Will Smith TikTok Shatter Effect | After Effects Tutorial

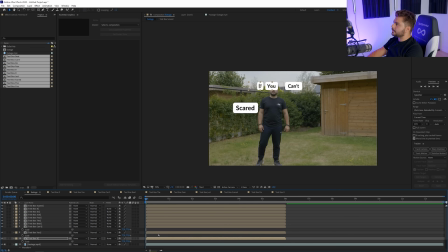(3:49)
and bring them a little bit closer okay so now it's really important that we're going to look at where i hit my arm so we have the first elbow that i'm giving here i'm also noticing that my compositions right here aren't long enough so i'm going to double click on them right click
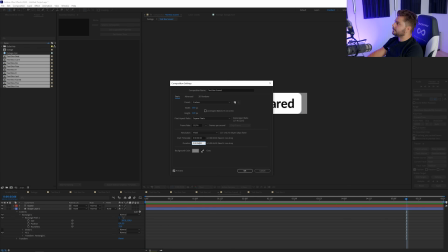(4:06)
in each composition and just make them longer and then drag them out and make this longer so i'm going to do that for each composition now
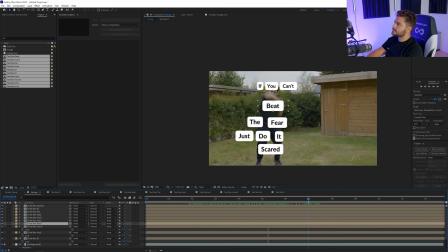(4:23)
we just have to look at where i hit my elbow the first elbow comes like right here so the beat is in the right position i'm just going to make it a little bit bigger to stand out a little bit more the fear we're going to make it smaller and just do it as well so we're going to select all of these press s on the keyboard and just scale them down
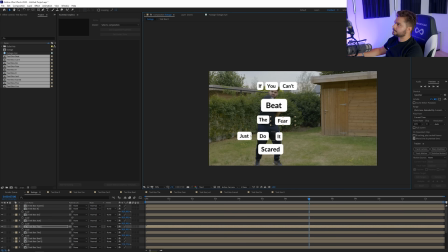(4:43)
and then place them wherever you want and then we have the last kick that's like right here for the scared so we're going to place that here make it a little bit bigger and then I'm going to make these even smaller just so I can fit them in there there we go
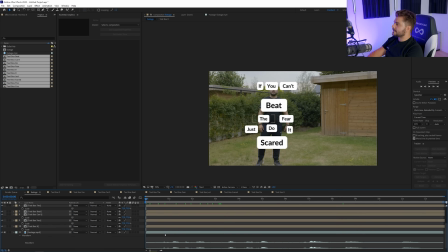(4:59)
and now you have to listen to the text and trim each word so
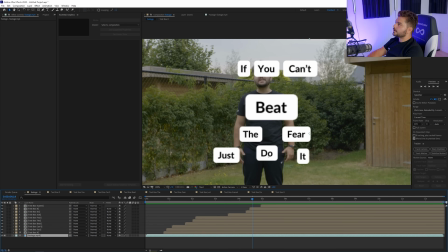(5:10)
the first thing we want to do is we're going to concentrate on all these small letters around the around the button for beat and like right when i smash i'm going to just uncheck beat for now i'm
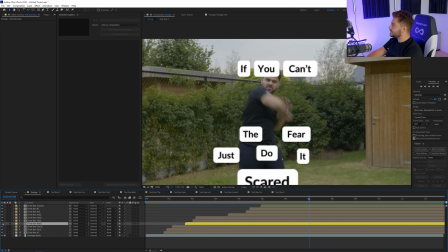(5:27)
also going to give this a color yellow so i can see it easily and i'm going to uncheck that so i smash like right here so i'm going to select all the keyframes except for the beat. So I'm going to hold control here and then press P on the keyboard.
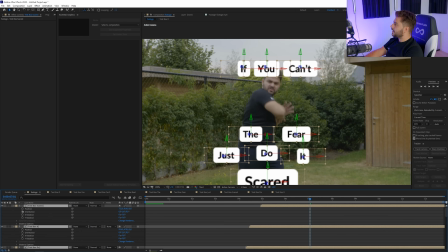(5:42)
I'm also going to turn all of these into a 3D layer and I'm going to click on the stopwatch for the position and for the orientation. So now I create a keyframe for all these layers here. So now what I want to do is I want to move like one, two, three, four,
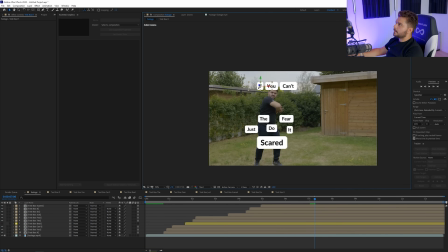(5:56)
five frames off and I just want to kind of move them around like they were actually being hit by like a shockwave.
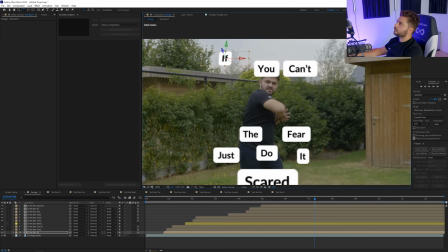(6:05)
So I'm going to hit I'm going to hit the W key on the keyboard and rotate these here I'm going to then press the selection tool and put this U right here and just do that for every individual word here okay
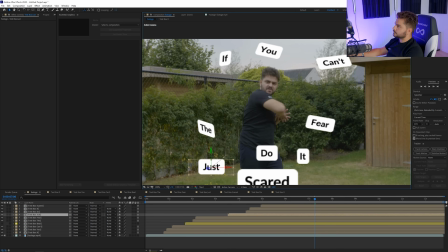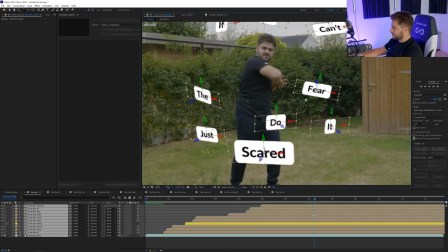(6:26)
so if you press U on the keyboard for all these layers we can see we just created a new
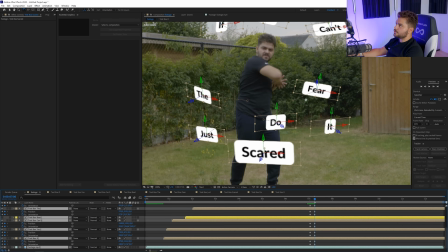(6:31)
keyframe then like with this animation boom gets a shockwave and then like until
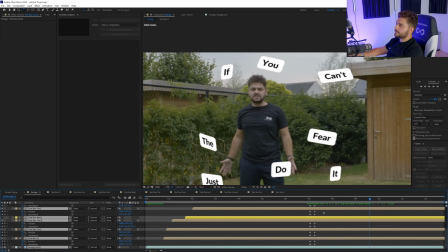(6:39)
right here we actually want to move all of them individually a little bit more just to give that kind of nice flow when they are like in space they're kind of floaty so i'm going to just move them very very slightly with a rotation and a small position now
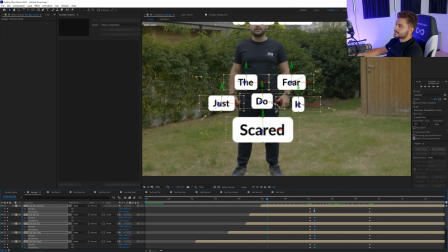(6:57)
what i want to do is go for that center keyframe for all of these and make sure you have selected all of them and then and then hold ctrl on the keyboard and click here so we have this right here so this is going to make the animation flow a little bit better
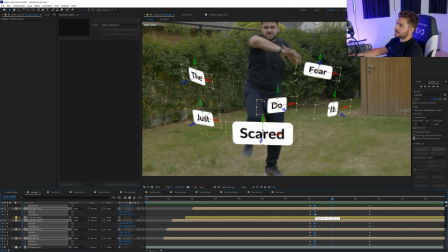(7:08)
so right here we have a quick kind of burst out you can even speed it up by moving this a little bit more to the left
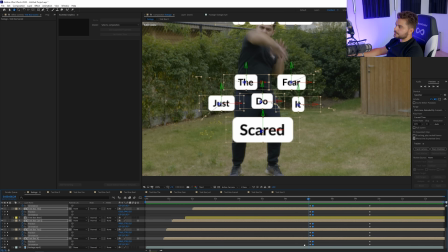(7:20)
maybe move the first keyframe a little bit more to the left
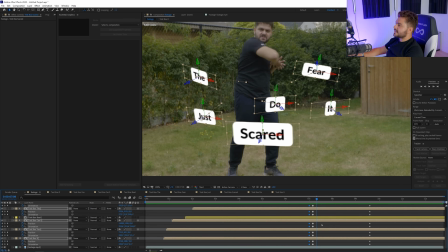(7:26)
that's perfect all right so once you're satisfied with that we can select all of these keyframes except
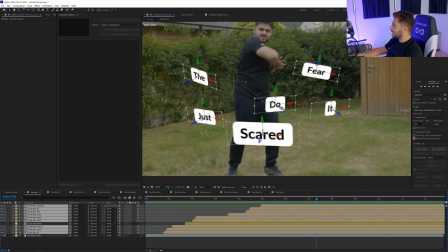(7:36)
for the beat and the scared and then we're going for
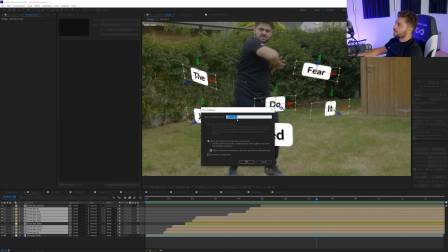(7:41)
layer pre-compose this move all the attributes and